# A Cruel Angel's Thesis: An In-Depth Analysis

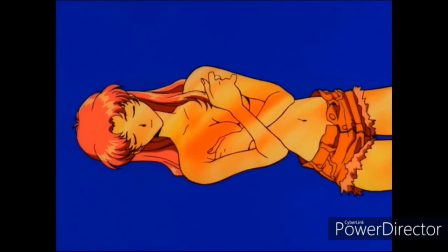[28:50]
I think that it is more of the former, considering the way that she is covering the area on her chest where her scar is, likely a symbol of her trying to conceal some of her deeper scars. Not only that, but we will also see in the following cuts, the next few images have much to do with the second impact where she received her physical scar.
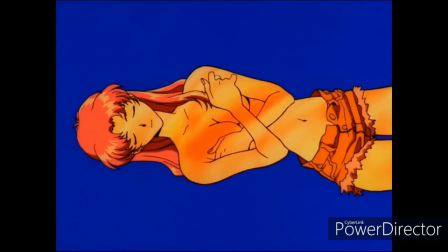[29:08]
Here we see Misato's pendant.
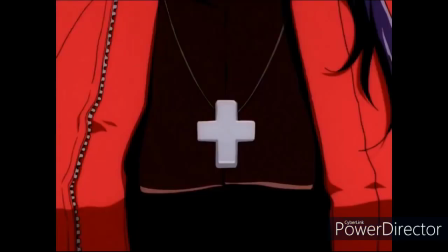[29:11]
Compositionally, this frame is drawing the viewer's eye to the center where the cross is, with a light versus dark contrast further drawing your attention. We see virtual symmetry here, made up with the zipper on the left being contrasted by her hair on the right.
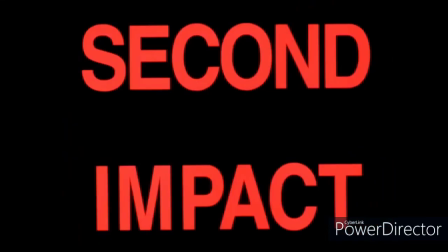[29:25]
Here we see the word Second Impact, colored in red as opposed to almost all the other text, which is in white.
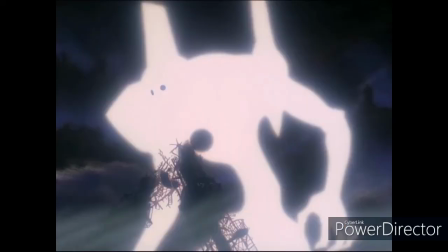[29:33]
Here the giant of light is shown turning around.
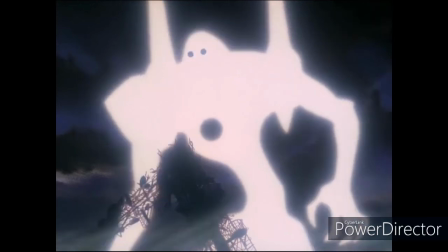[29:36]
This shot of Adam recurs many times in the series, and gives us a pretty good hint as to the true nature of the Evangelions. It's interesting that it is shown with the shoulder bindings, since we know that those are not organic and were added to the units by Nerve. This is the second time we see Adam, despite the fact that Lilith is never seen in the opening sequence.
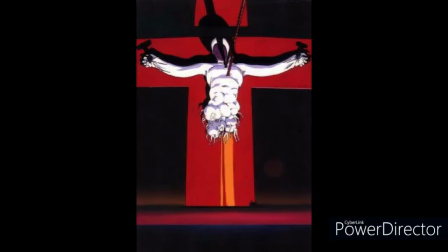[29:55]
This is a satellite image of the South Pole at the time of the second impact, which is seen a few times in the show.
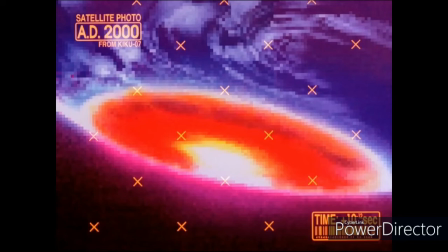[30:02]
Now we see Rey holding her legs and looking at the camera, probably around 5 years old.
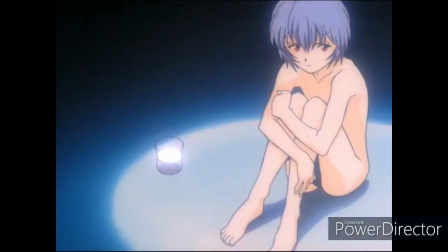[30:07]
For some unknown reason, she is shown here next to a glass in the spotlight with her. Eva Tomo no Kai notes, "Could this be Rey from several years back? This image doesn't appear in the actual show.
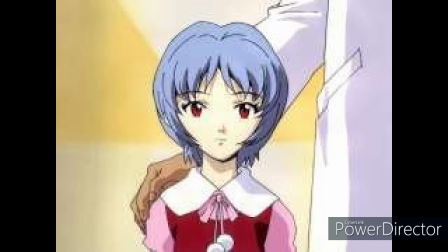[30:18]
It may be hinting at how Rey was brought up in an experimental facility-like locale."
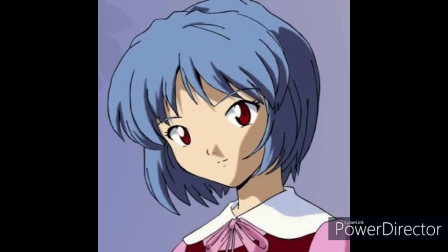[30:24]
Another sketchy art style here is used to depict a young Yui, which is interesting considering that this shot follows a young shot of Rey.
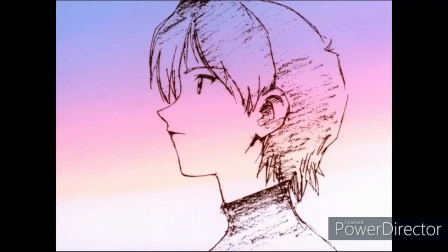[30:32]
Also interesting is what follows this shot of Yui, which is a shot of Eva Unit 1's face, shown partially naked.
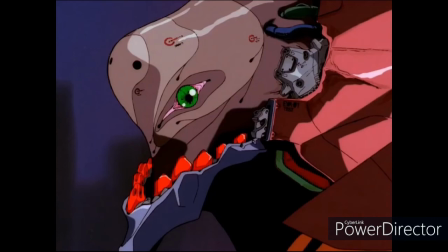[30:39]
Adam now flashes on the screen, which is interesting considering that it does not directly follow the shots of Adam which we just saw.
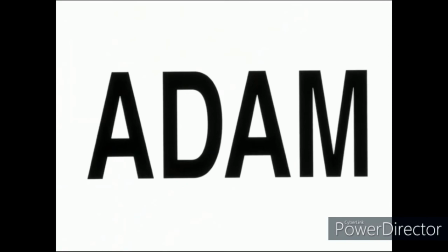[30:46]
This text is shown in black, with a white background, which is the only time these colors are used in the opening.
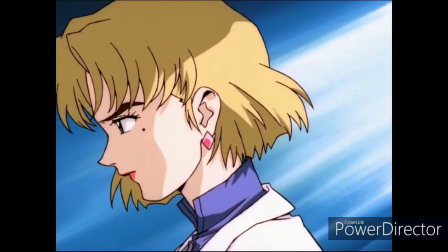[30:53]
Ritsuko is shown from a side profile here. Almost every time Ritsuko is shown in the opening, she is looking away from the camera and appears to be in deep thought, which is likely indicative of her contemplative and mentally unstable nature. This is a monitor screen of a DNA map.
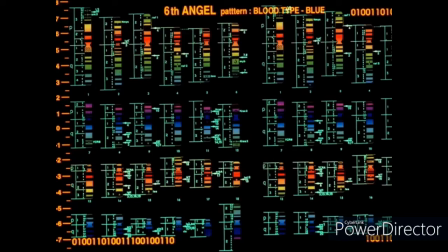[31:09]
Specifically, what we see here is the blood type of the sixth angel, Gagyo. This particular shot will appear again in episodes 9 and 25.
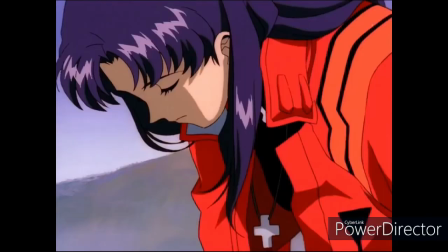[31:20]
Misato is shown getting up. This shot was spread between cuts 077 and 078 in the storyboards for some reason.
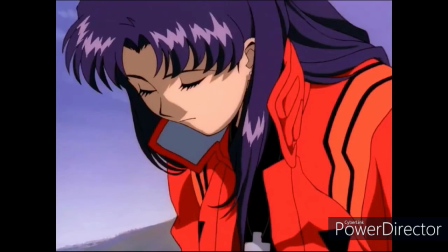[31:27]
There is a similarity between this cut and that of Shinji in cut 081, which we will see shortly,
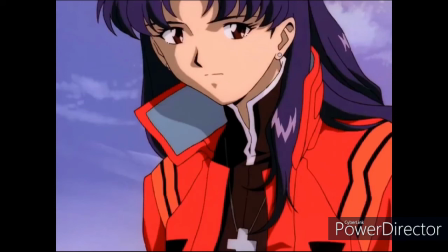[31:32]
probably in reference to the fact that Anno wanted Shinji and Misato to be depicted as the two central protagonists of the series,
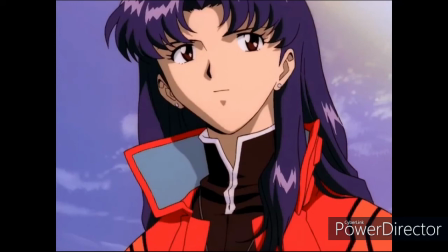[31:39]
and in many ways as counterparts of each other. This next sketched image is of Misato, Kaji, and Ritsuko in their younger days.
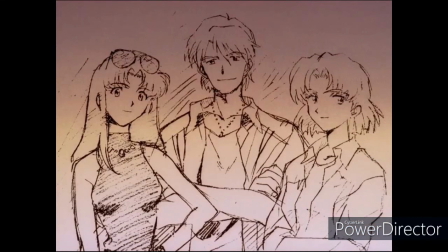[31:47]
This is likely representing a photograph based on the context in which this particular image is shown in episode 21. Here we are shown the name of the director of the series, Hideaki Anno.
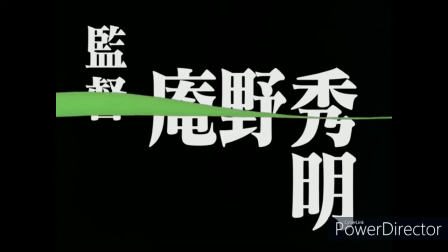[31:59]
In ADV's pre-platinum releases, the kanji are simply painted out and replaced with the English credits.
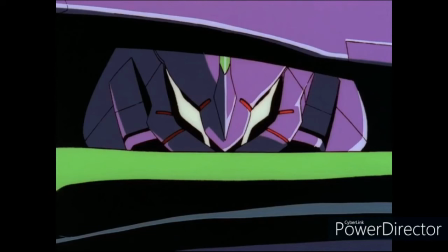[32:05]
Then we see Eva Unit 1 spreading her arms with Shinji overlapping on top.
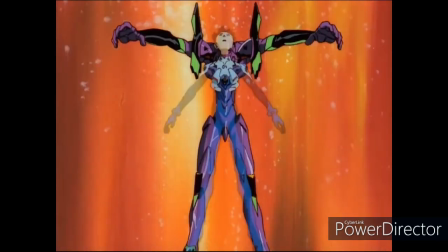[32:10]
While Unit 1 stays stationary in the shot, Shinji is shown being propelled forward, perhaps indicating that he is being expelled from the Evangelion.
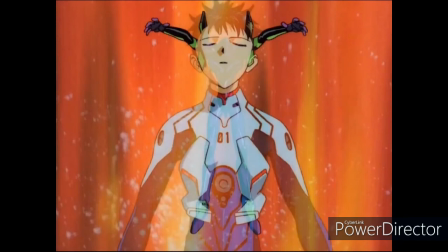[32:19]
Stylistically, this shot is very similar to cut 010,
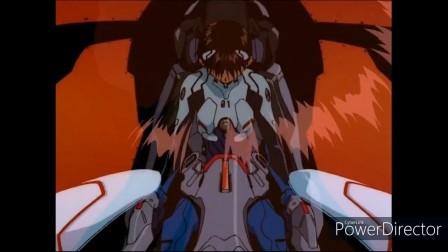[32:22]
and it could also be seen as a continuation of cut 017, but this time without the majestic wings.
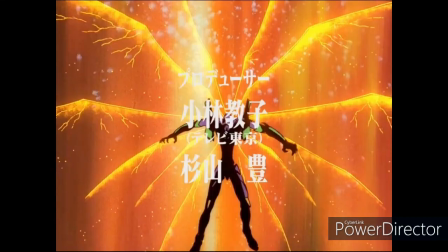[32:28]
We hear the lyrics during this cut.
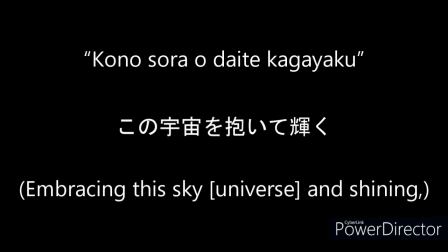[32:35]
The translator's notes say, Sora, sky, is the reading given for the kanji for Uchu, universe.
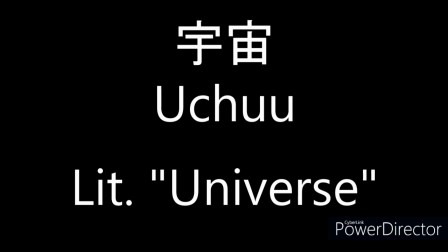[32:43]
Shinji is shown here in his official art style, turning with a very serious face.
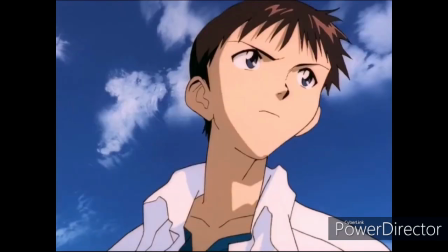[32:47]
The lyrics complement this by wrapping up, saying,